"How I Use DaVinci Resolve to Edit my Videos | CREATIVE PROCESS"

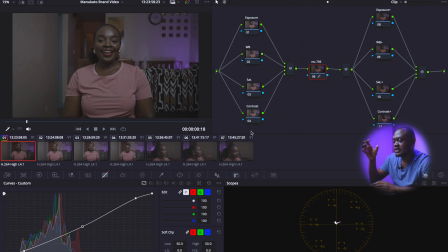1471s
But you can see that it still looks sort of flat. So that's where the contrast and the saturation from the primaries usually come in. So the point that I have seen looks good is starting off at 90 in the saturation node.
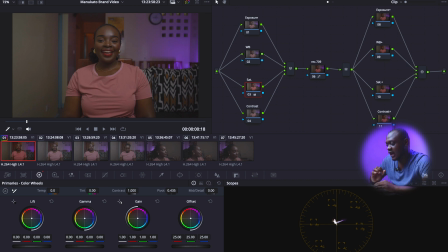1489s
Yeah, you can see it has brought in a lot of color back. And then in the contrast in DaVinci Resolve is usually usually sort of heavy, so you have to be very careful.
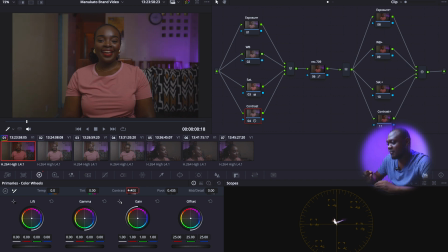1503s
You can see that is 1.1, but I think 1.1 also looks sort of good. Let me reduce it and see. 1.05. Okay, let's go with 1.1.
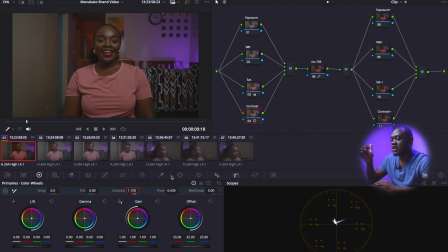1517s
I think when you have properly exposed your scene, you can start with 1.1. Yeah, you can, or if you want to. So for the white balance, I usually just pick the dropper from the primaries and then go to like the sort of white point.
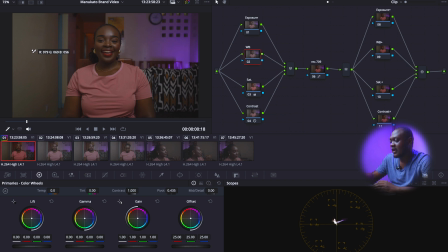1537s
So this wall that we have here on the camera left, it was white. So you can see how adjusting the Rec 709 and the saturation has made the color shift a bit.
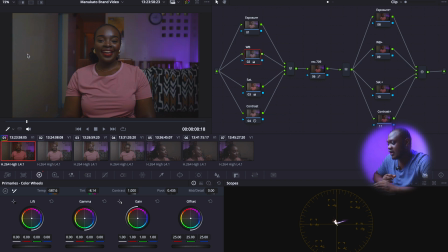1551s
So when I put the dropper on the wall, yeah, you can see that it brings me back to a sort of good level. So when I have already, when it gives me the level that I feel that I want, I just go into the temperature and now adjust it to something that I feel looks good.
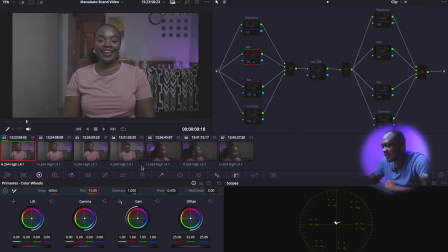1570s
Yeah, so that is our starting point, and that is where we are at right now. You can see the difference.
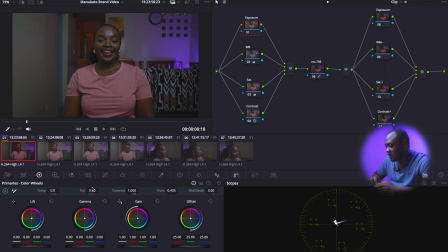1585s
Yeah, so then we jump into the exposure. For the exposure here, I just usually just play with it a bit just to ensure that the image looks well exposed, or exposed to the liking of my eyes or to the liking of the client.
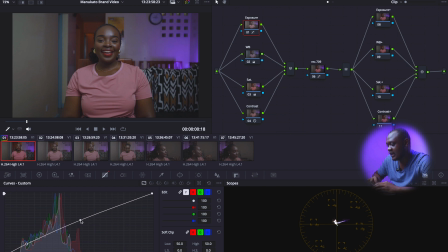1602s
And because our client said that she feels like her brand sort of favors the sort of vibey, airy mood, that is the kind of base look that I want to go for. So that is where we are at right now. That was our starting point.
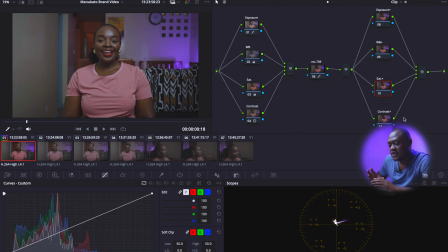1623s
After working on like the sort of primary first 4 nodes, I go into the secondary 4 nodes. So what I usually start here with is the contrast. You know me, I love contrast. I love dark and moody vibes, and I love having very punchy images.
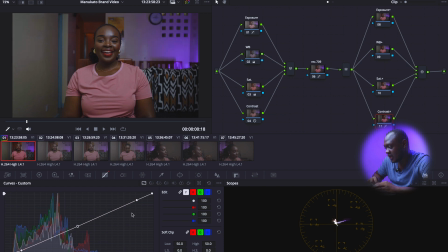1647s
So we play with the contrast. And then the saturation as well, just to add it in a bit, because I feel like from how I saw it with my eyes, it really doesn't look the same.
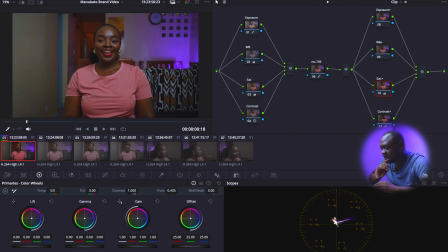1666s
Yeah, so I think something like that. Yeah, I think something like that. So when you add on saturation, it also
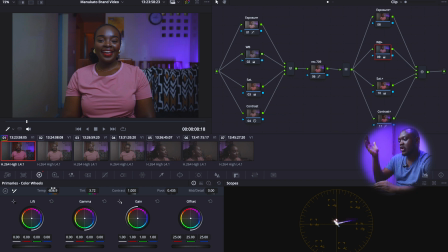1681s
increases the overall warmth or the color shift in your image. So you have to go again into the white balance corrector so that you can just make it look as good as possible.
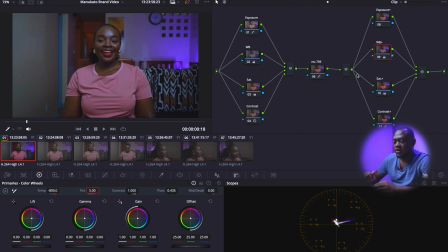1696s
So the thing that I like to do with this entire correction is to make the image look natural, or to make it look the way I remember it. Yeah, so I think we are at a good point. If I can say that we are at a good point.